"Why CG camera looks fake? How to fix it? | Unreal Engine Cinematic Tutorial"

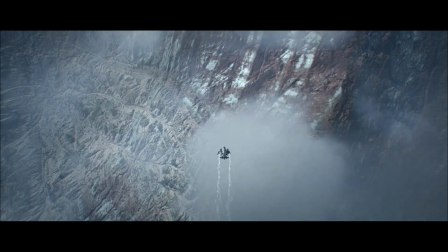0:13 In Behind the Shots, I take some scenes from my short film and break down the thinking, creative process,
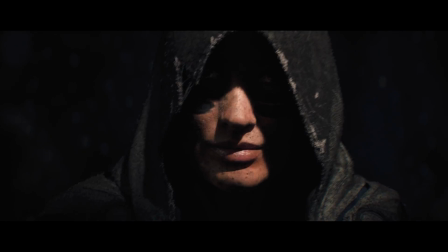0:18 and some techniques that involved, share my experience on how to make the shot look more cinematic.
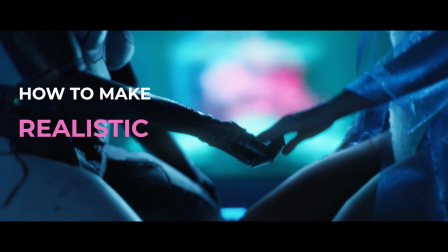0:24 In today's talk, it's about how to make realistic cinematic camera in Unreal.
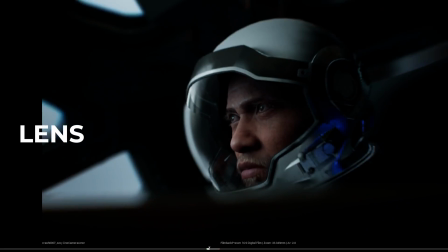0:31 Picking the right camera placement, lens, movement is crucial in making cinch content real. We talked about the camera lens in the last video, click the link above if you haven't seen it. In this scene, the pilot ship is in trouble.
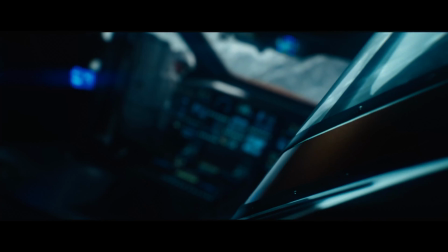0:46 I want to put the audience inside his shoes to really understand his situation just by the visual language.
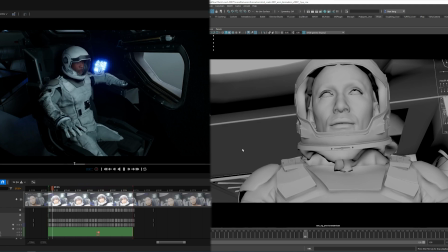0:53 The animation is very easy, but the camera framing and the composition is what makes the shot look cinematic.
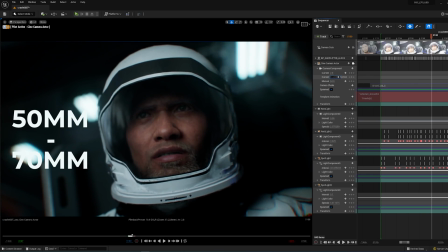1:00 Here I put all the focus on our character, use a 50-70mm lens to compress the space and really put the audience with him.
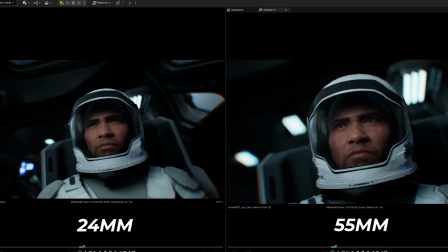1:09 The longer lenses help to compress more space around the character, show less interior and direct the audience's attention to him.
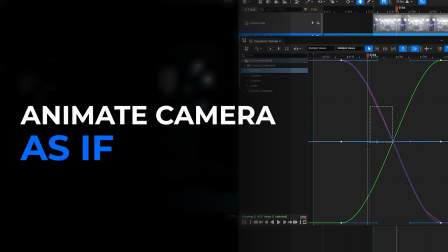1:19 When animating the camera, think about how would a real camera operator move in that space.
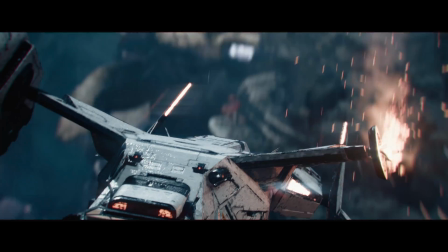1:24 Is it going to be on a crane, drone or handheld? If the movement can't be replicated in real life,
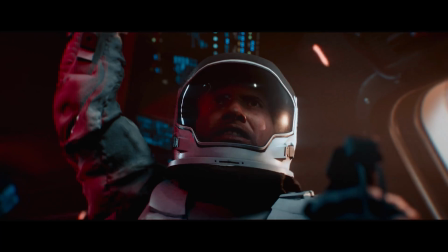1:30 it might compromise the realism. and try to put the camera to places that makes sense in the environment
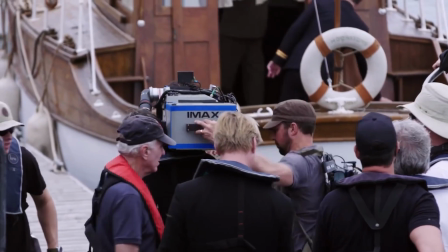1:37 and treat the camera as another actor apply the same animation principle
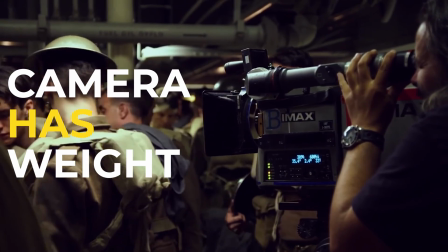1:41 use the motion to sell the weight of the camera quick
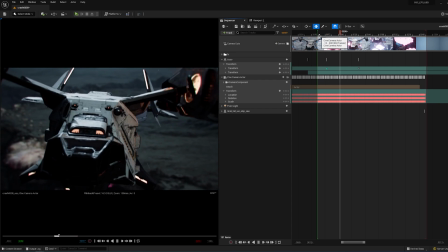1:48 example the spaceship drops suddenly the camera operator might need a slight
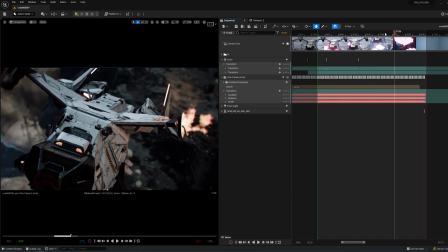1:53 delay in tilting down the camera to catch up with the motion and this mimics
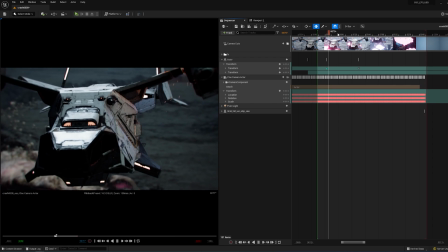1:57 how a real scenario will play out so delay the motion just a touch so the camera feels heavy camera
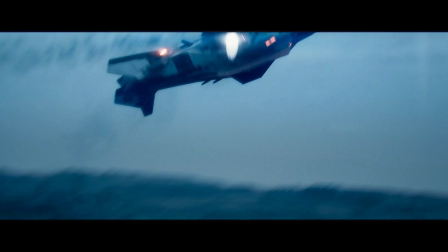2:09 shake adding a bit of camera shake will keep the camera look alive but be very careful with the raw motion on z-axis it will make the
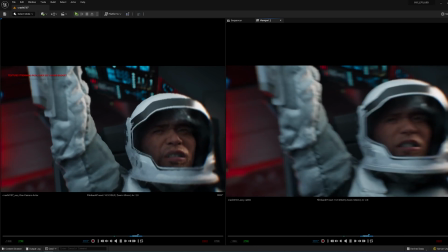2:17 audience dizzy and not many camera shake will move like that and if you can try to use the mocap for the camera shake get it from
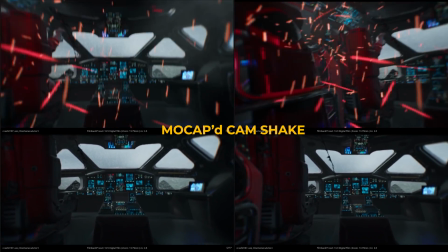2:25 either the marketplace or use the virtual camera to capture yourself you
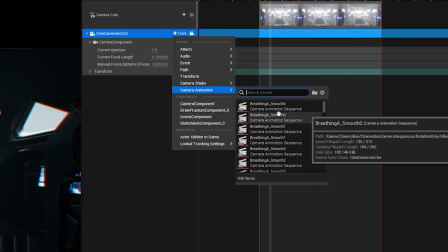2:32 can package your camera shake clip into a camera animation sequence overlay that
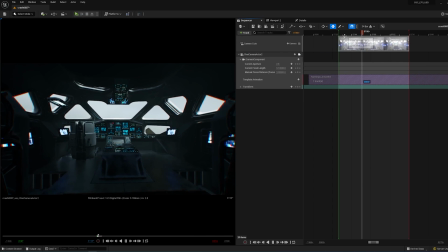2:37 onto your base camera motion to avoid cluttered keys also you can adjust the amplitude of rotation and translation for the shake layer in
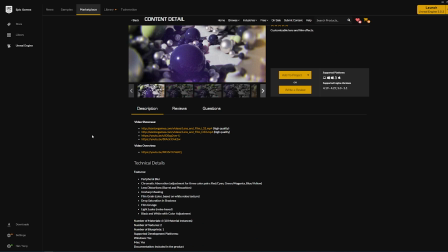2:50 today's bonus tip i would love to share a blueprint i used to add more realism to the render side of unreal it's called lens and the film poster process
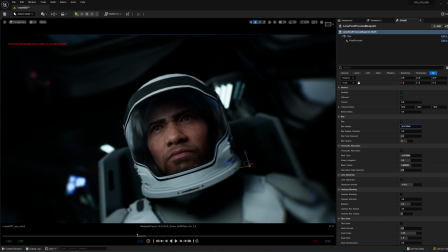2:59 and my favorite feature from it it's the subtle blur around the edge of the frame so it mimics the lens artifacts or lens profile
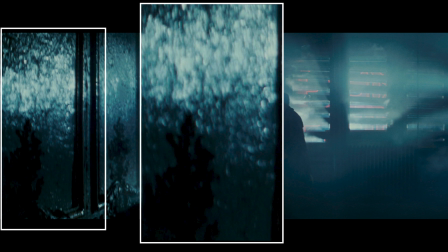3:07 observed in some anamorphic lenses also it can soft up the chromatic
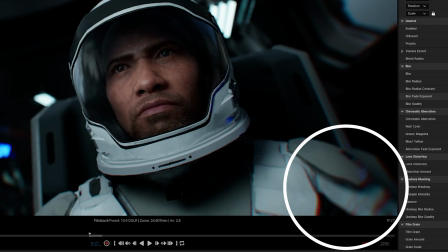3:13 aberration to make it look a lot less artificial color
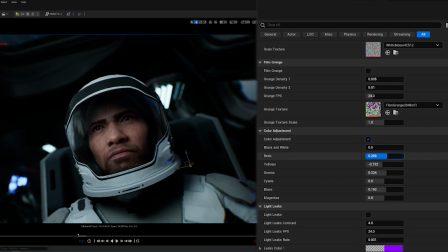3:19 adjustment is very unique as well i use it to push the skin color sometimes just a little bit make the character interface stand out and save one step color correction step in the post.